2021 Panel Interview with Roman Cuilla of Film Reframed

And so when I see something i haven't seen before and it's particularly effective i take note of that because it seems like it's advancing the genre as a whole got it so i'm gonna let you kind of just get into it and kind of give your your your opinions your stances on some different things kind of like a mini mini mini class and then i'm gonna dive in with questions but i want to let you just kind of talk about some things that you've seen some things you think you'd like to see um some stuff like that and then i'll start jumping into questions i want to but i want people to get at least a good 10 minutes of you just instructing and giving your pearliest pearls of wisdom roman does that work for you yeah absolutely is that something where you'd like me to share my screen and present the class or would you like me to just speak here over the webcam yeah if you if sharing the screen works go for it if it if it does anything weird just we're not gonna we're not gonna
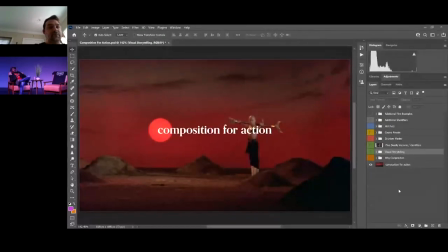[4:10]
fuss with it it's gonna roll okay i'm gonna hit share there we go sharing my screen just like I teach the classes can you guys see my screen yes looks amazing
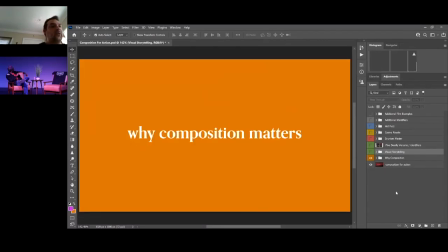[4:25]
awesome all right well we'll just as you said we're going to do a little 10 minute excerpt from one of the courses that we teach at film reframed and that is composition for action so when we talk about storytelling you may ask why do we focus so much on composition Composition is the arrangement of elements and objects within a frame.
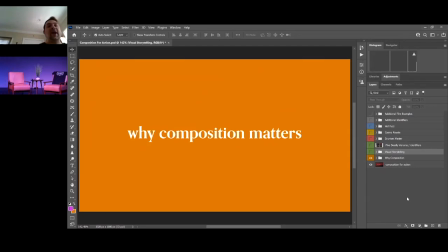[4:44]
So when you think about the medium of film, everything is presented to you in a two-dimensional way on a screen. But we have many different factors and things that we need to arrange, such as the characters and the background elements, props.
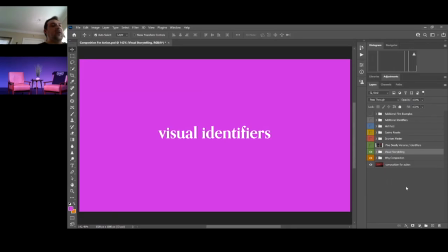[4:58]
And in doing that, we can tell a very sophisticated story without using any words at all. So when we discuss visual storytelling for action movies, we want to take note of how we can visually identify characters and separate them from each other without having to rely on dialogue.
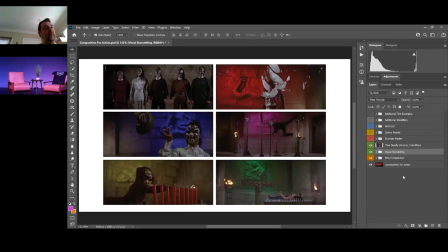[5:18]
action movies are notable for having a firm grasp on how to communicate with audiences just through costume design color and um sorry i'm hearing an echo on this side here
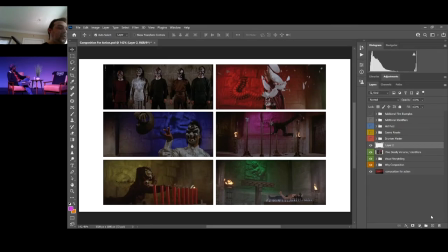[5:36]
turn this down a minute okay so to get rid of the echo and hearing myself in my own ear let's take a look at this scene from the movie The Five Deadly Venoms. Now, kung fu enthusiasts, Quentin Tarantino fans alike should have already a great knowledge of this movie.
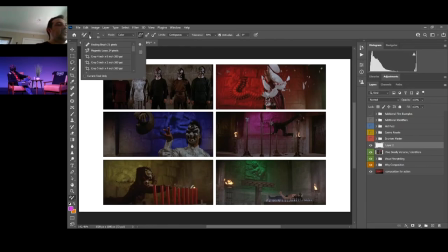[5:55]
If not, I highly recommend you go check it out. But what is great about this film is that they do an excellent job communicating visually with their audience
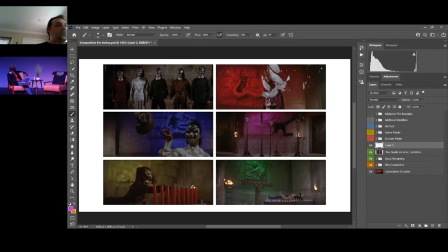[6:06]
as to which characters we should be focusing on at any given point in time and to help us visually distinguish from five very similar characters. So at the beginning of the film, as you can see in the top left here, they introduce five different characters,
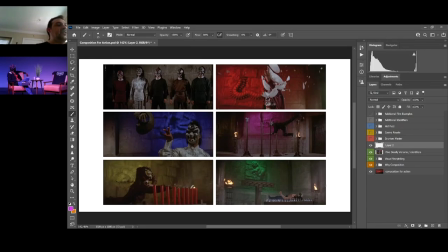[6:20]
each with a particular animal associated with them and a particular style of Kung Fu that matches that animal. So you can see that all of the characters are masked to hide their identities from the audience. So we're going to need some other visual signifiers to help key the audience into when we're seeing each particular fighter on screen.
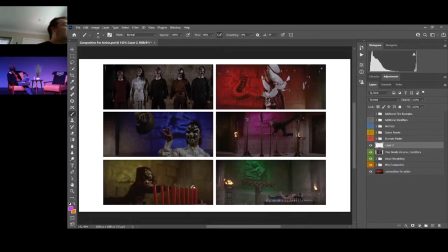[6:41]
Now through composition and the use of color, the filmmakers have done a great job of showcasing how each of these actors and characters relates to the animal they're associated with, and the colors help distinguish for the audience who they're paying attention to at any point in time.
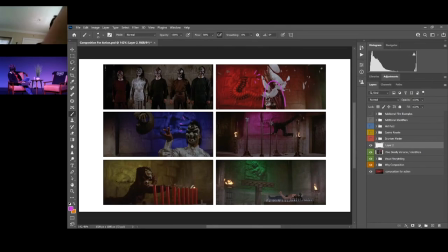[6:57]
So in this introductory sequence of these characters, we see that the centipede here is portrayed with a red light in the background.
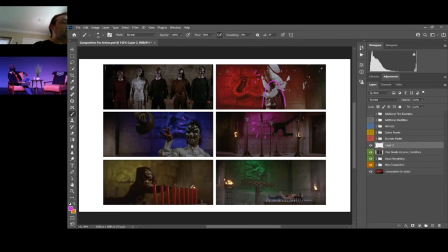[7:07]
We have the snake, which is represented by a blue light in the background we have a scorpion who is represented with a purple light and this goes on for the lizard with the yellow and the toad with the green now this is important in setting up the characters at the beginning of the
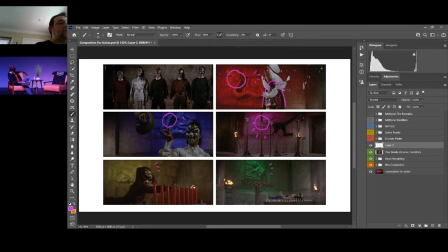[7:25]
film because as we watch the remainder of the film we are keyed into when we were seeing each of these fighters based on these colors so there's a repeated motif of each of these colors being used for each of these fighters and in this introductory sequence each composition helps showcase their particular skill
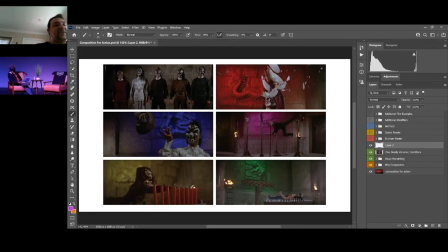[7:44]
set which aligns with the animal character that they are portraying so for instance uh here in the composition in the bottom right with the frog we can see our character laying on a bed of nails and we understand
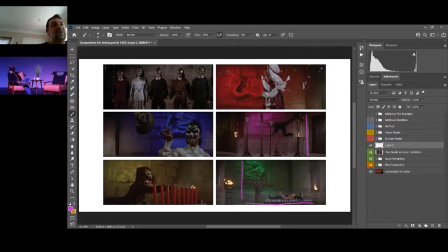[8:01]
that one of his strengths is his resistance ability here we have a composition with the scorpion where high jump kicks are their specialty and we see that they are raised higher in the composition so we have through the visual storytelling
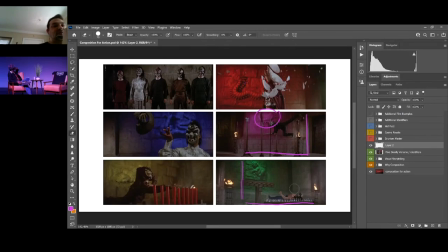[8:18]
of the introduction of each of these characters a shot which most displays their ability and correlates them to the animal that they're related to so all of this is to say this is one of the foundational films in the evolution of kung fu cinema and when we have movies like
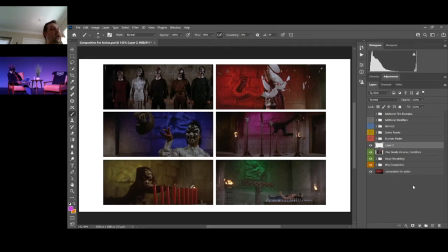[8:37]
this at the origin point of some of these genres or some of these touch points that people are still referencing today you can see that this work carries through in what they do so when you're making your own action movies you're making your own films where you have many characters that you need to distinguish from each other and get very
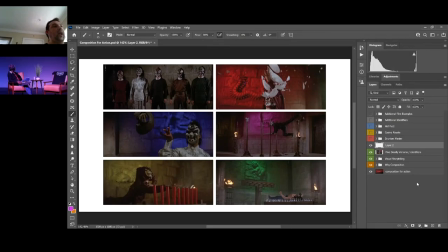[8:55]
strong identities consider using a strong color or a signifier such as an animal to help link your audience's memory to each of those characters and you'll create a much more iconic and visually striking type
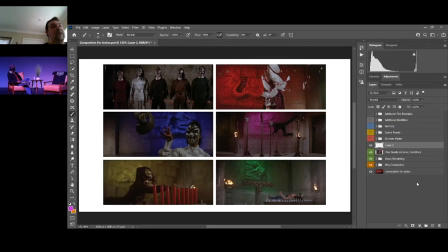[9:10]
of character so rather than having all of your characters dressed similarly or shooting a film that relies primarily on one or two neutral colors to unify the scene you can implement a particular sort of labeling if you will of each
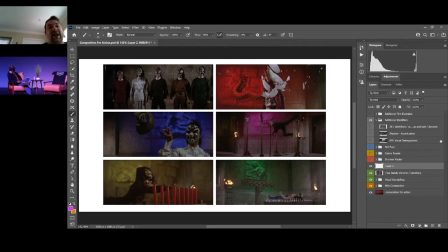[9:26]
of the characters that can give them a very distinct personality and make them stand out in your audience's memory now
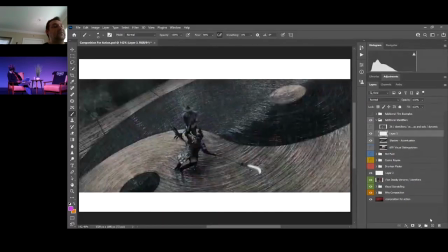[9:34]
as a another brief uh example of some things that action cinema does very well um we have symbolism that is communicated in the environment of the compositions of these films as well so here we We have a shot from the Yimounao Tsang film Shadow,
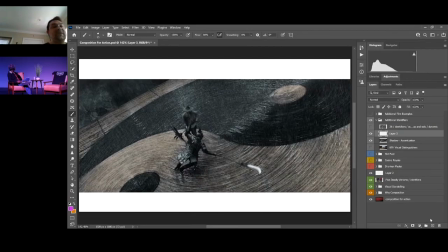[9:53]
and we see that this movie is communicating a conflict between two different factions, each represented by either the white or the black of the yin-yang symbol. But you can see that by staging a fighting arena that is built
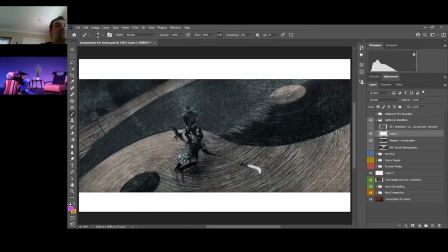[10:12]
in a circle that has the yin and yang displayed on the floor of that platform we can create a composition that emphasizes the movement of each of the actors so you can see that we have many of these radial lines rotating around the characters based in the set design and this gives
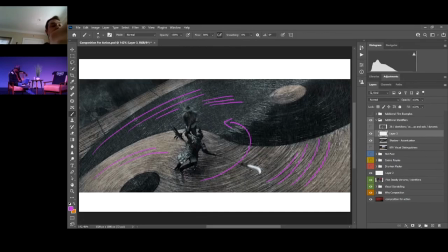[10:32]
the visual illusion even in a still frame here you can almost feel the motion of this character's swing of his long weapon here And so by incorporating visual elements in the background that emulate movement patterns,
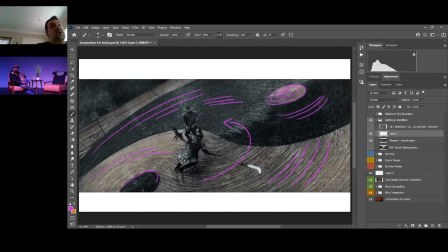[10:48]
we as filmmakers can make fight scenes even more dynamic and give them a sense of flow. So this particular scene, when you watch it, has a tremendous sense of sweeping visual imagery.
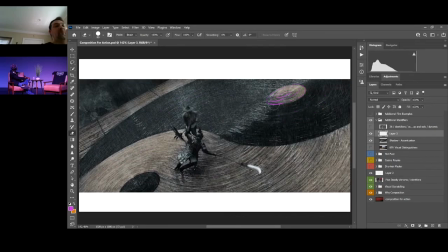[11:02]
And that is thanks in large part to these repeated lines, which create what we call directional force.